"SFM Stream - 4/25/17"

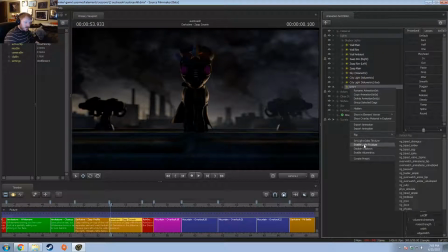64:43 Can't be shadow, I've already maxed those. Colors here.
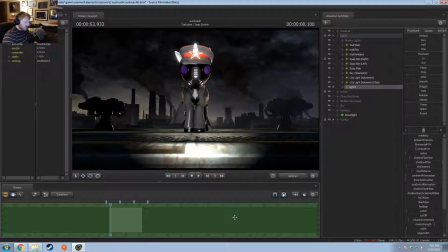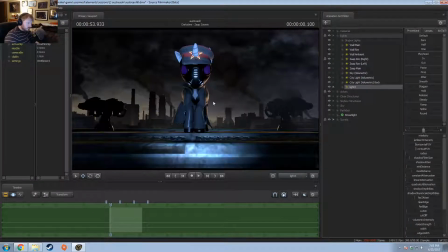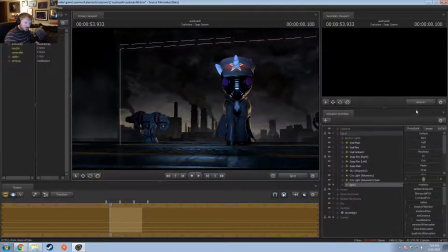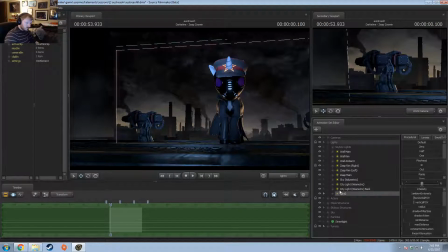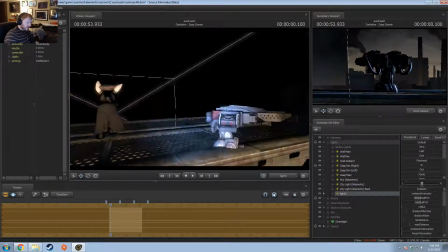65:42 Okay, so the blue light is coming from essentially all directions.
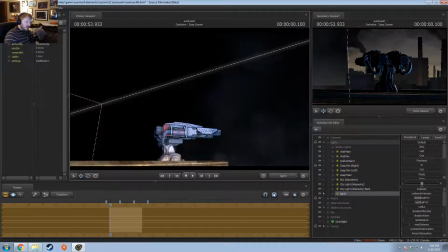65:47 So I just want to create a slight ambience to these.
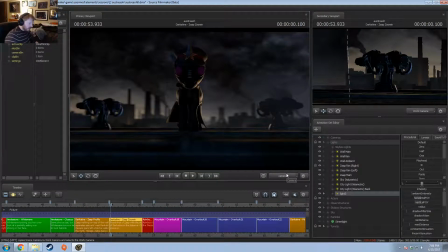that would make more sense for having the yellow light, so I'm going to put blue on the other sides.
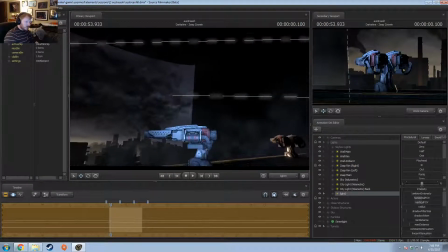66:08 The blue's got to be pretty general, probably like this.
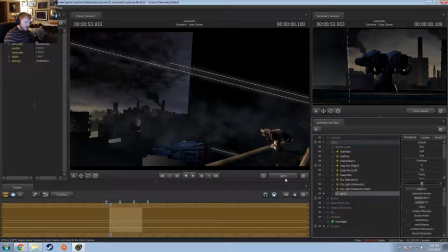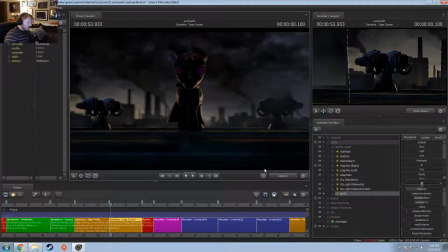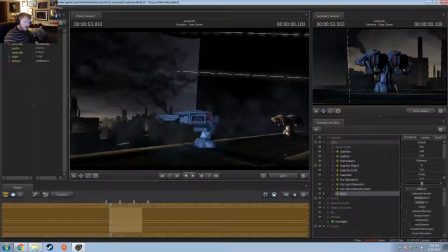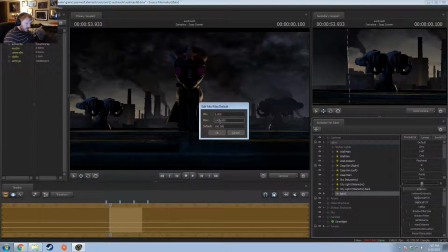66:46 Nope, it's got to be a lot more ambient. Just matching the colors because he's going yellow, yellow.
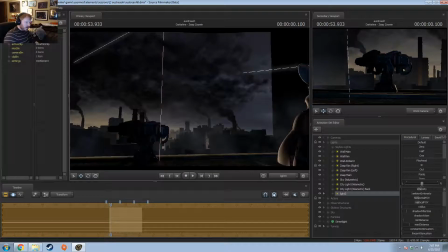66:52 So a lot of these are going to be, I think I'm going to have to utilize the blue as just an ambient light source. So this is going to be really low brightness just to pull out the very, very minor details.
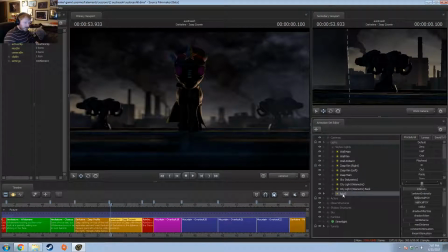67:08 Yeah, like that. So it's not, it doesn't look like much, but it is.
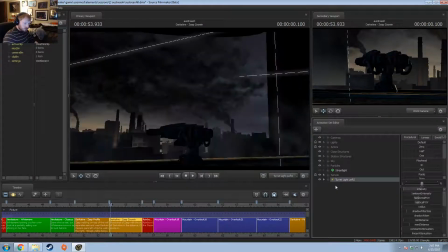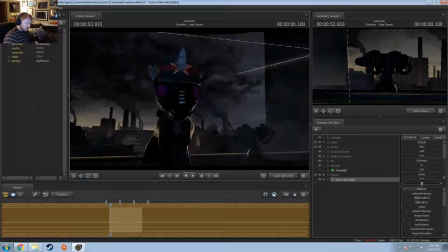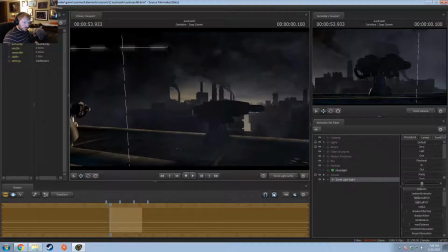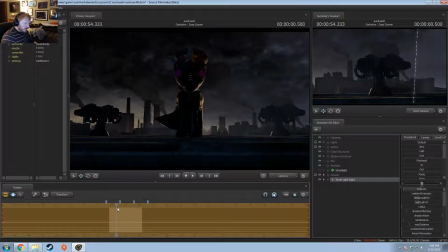67:46 Okay, this one has fog rolling in, so it's a little bit more confusing. But I think that should work for that one too. And now I just want to add a little bit more of that like yellowish light like the other like he has.
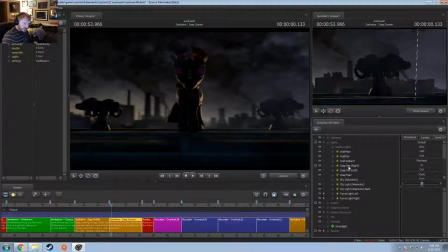68:01 So I'm just gonna grab his rim, paste, sable. Okay, names. This is gonna be turret.
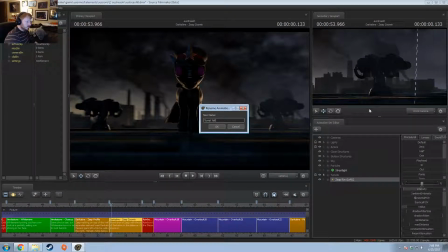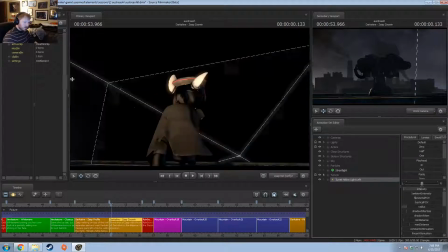68:21 That'll work.